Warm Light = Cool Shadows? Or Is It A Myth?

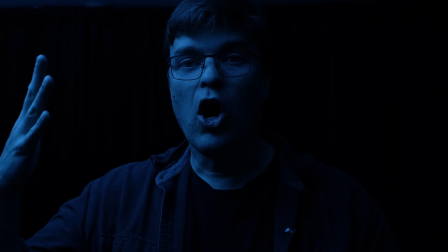[4:04]
So if I turn off the Sun all we have is this secondary light source
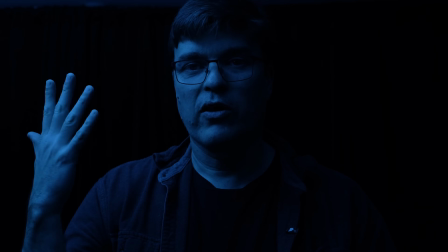[4:08]
this light source also follows color temperature so the highlights on my face
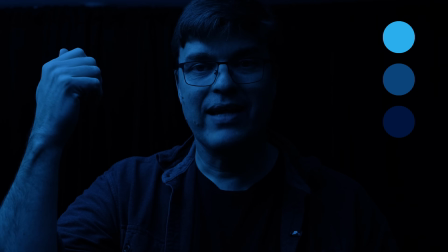[4:13]
the brightest points are less saturated and as the light wraps around the terminator angle from this soft light source there will be a shift in hue
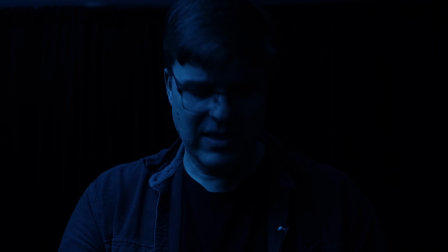[4:23]
as well i guess the thing that makes it really difficult is when you have multiple light
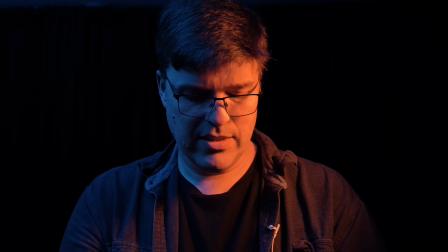[4:28]
sources together let me desaturate this light slightly like this the trends there let me move that here very subtle controls with this this
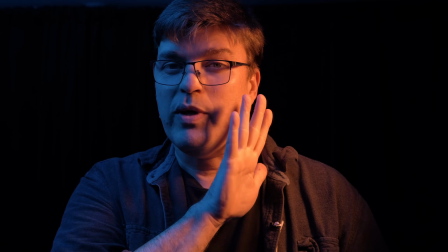[4:40]
is pretty cool the transition between the warm light and the cool light is
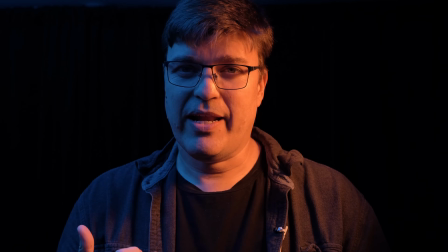[4:46]
where people have trouble if the lights are very saturated you will see that the colors will shift through the color wheel and follow
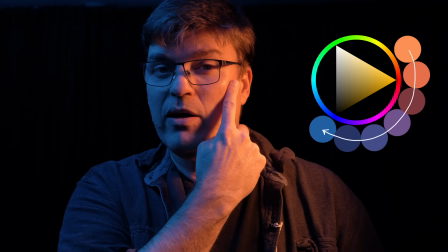[4:55]
the color wheel so it'll go from yellow to orange to red into purples
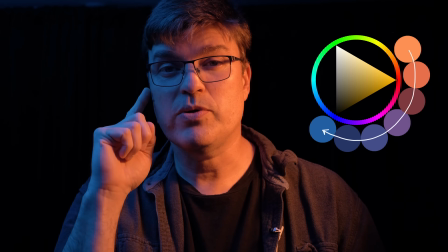[4:59]
and then from purples into the blues and two cyans you can have the whole rainbow as
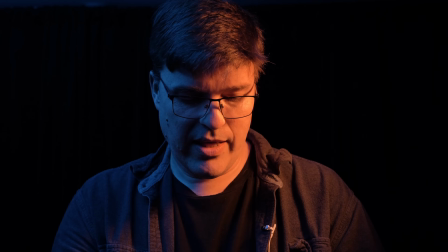[5:04]
you follow around if i desaturate these colors you
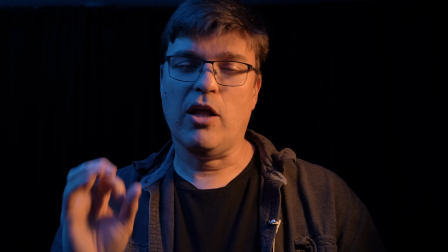[5:09]
will then go through the gray zone a lot of other artists talk about this grays power in
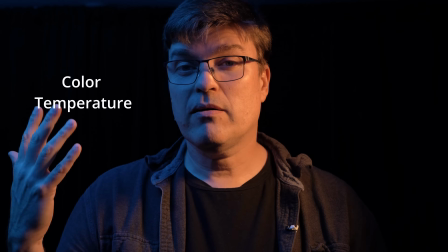[5:14]
the grays this is this is the point where my color temperature video and my color relativity
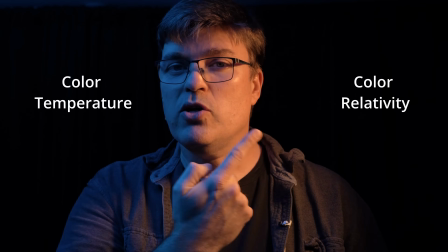[5:19]
video meet and this is where two different colored light sources
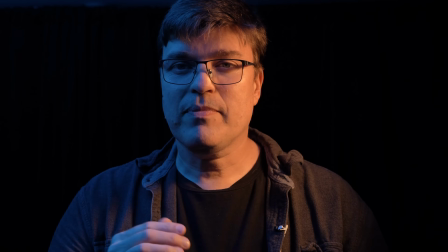[5:24]
merge, and in the in-between is gray. Different forms of gray. So what color are shadows? They're black. But why do I see different colored shadows when I'm out in nature? Well, let's go out. I'm going to go to a couple of locations, and I'm going to stand there, and I'm going to observe not the rule of what color shadows are, because shadows don't have a color. I'm going to observe the light. What is happening with the light in those places? it's all about what is the secondary color. You have a primary, a key light, the brightest light, usually the sunlight, or usually a lamp, or something that is the brightest light source, and then you have your secondary light source. It's like if I take this light, my sky, and pull it down,
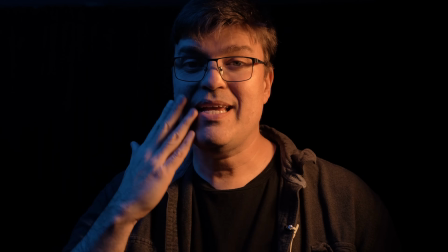[6:12]
you can see this becomes a secondary light source that lets me see into the shadows, and one would assume that these shadows are blue,
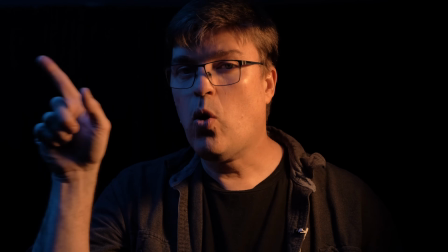[6:19]
but they're not. That is a whole new light source.
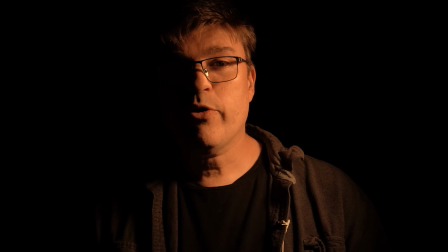[6:22]
If I turn that light off, one other thing that plays into color temperature is bounced light. So I have some cards over here that I can bounce light off of.
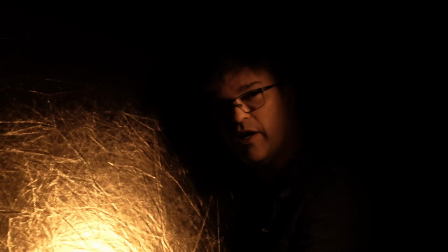[6:34]
I have this big reflector, and this reflector is what is used to fill in shadows on set.
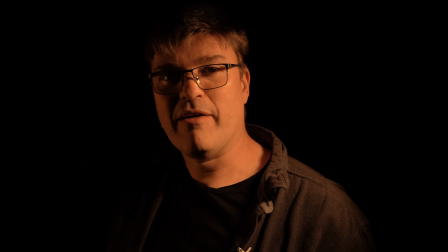[6:42]
So I can have no light, or I can pick this up near my face, and now the light will hit my face,
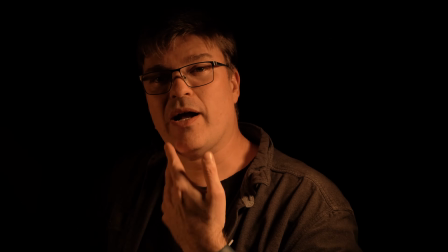[6:48]
it'll hit this reflector, bounce back onto my face and fill in the shadows.
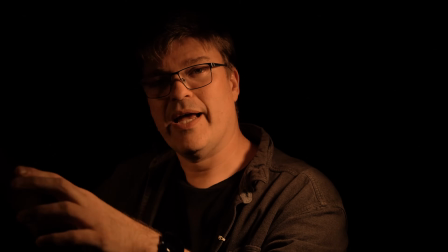[6:53]
So now I have warm light, warm shadows. That's because of the bounce light. I could also diffuse the light.
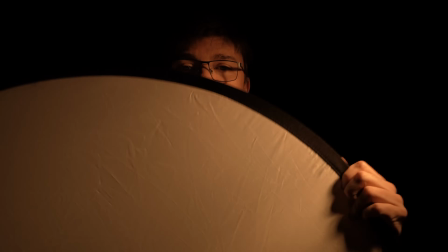[7:01]
So this is a large diffuser. Light can shine through this.
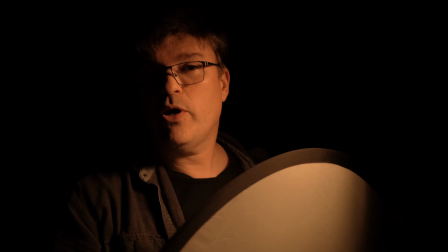[7:05]
I can use this as a bounce card or I can put it over here in front of the light source and notice I have pretty sharp shadows right now.
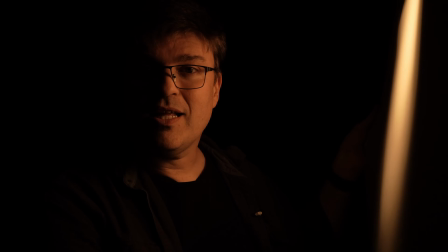[7:12]
Now I can change the quality of this light by diffusing the light and what this does is it spreads that light out across
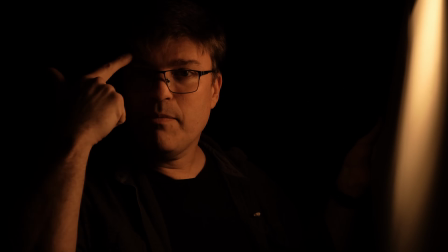[7:20]
my face and it will exaggerate the effect of color temperature and that shift because it's going to spread that light further.
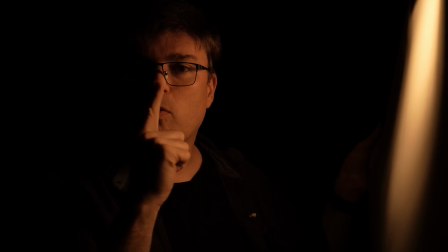[7:29]
It's going to soften these shadows and make the wrap a little bit bigger. It increases the size of the terminator angle around my face versus if I have a harsh direct light source. when I'm outdoors and I'm looking at bounce light and if I go into a forest or if I stand next to a wall or stand next to something that is brightly colored you will see my shadow color will change based on the bounce light and the fill light so there's the blue of the sky there's other light sources and then there's bounce light off of walls and trees and grass and signs and all kinds of different things so let's go out and try this let's look at a couple different places and look at the shadow color.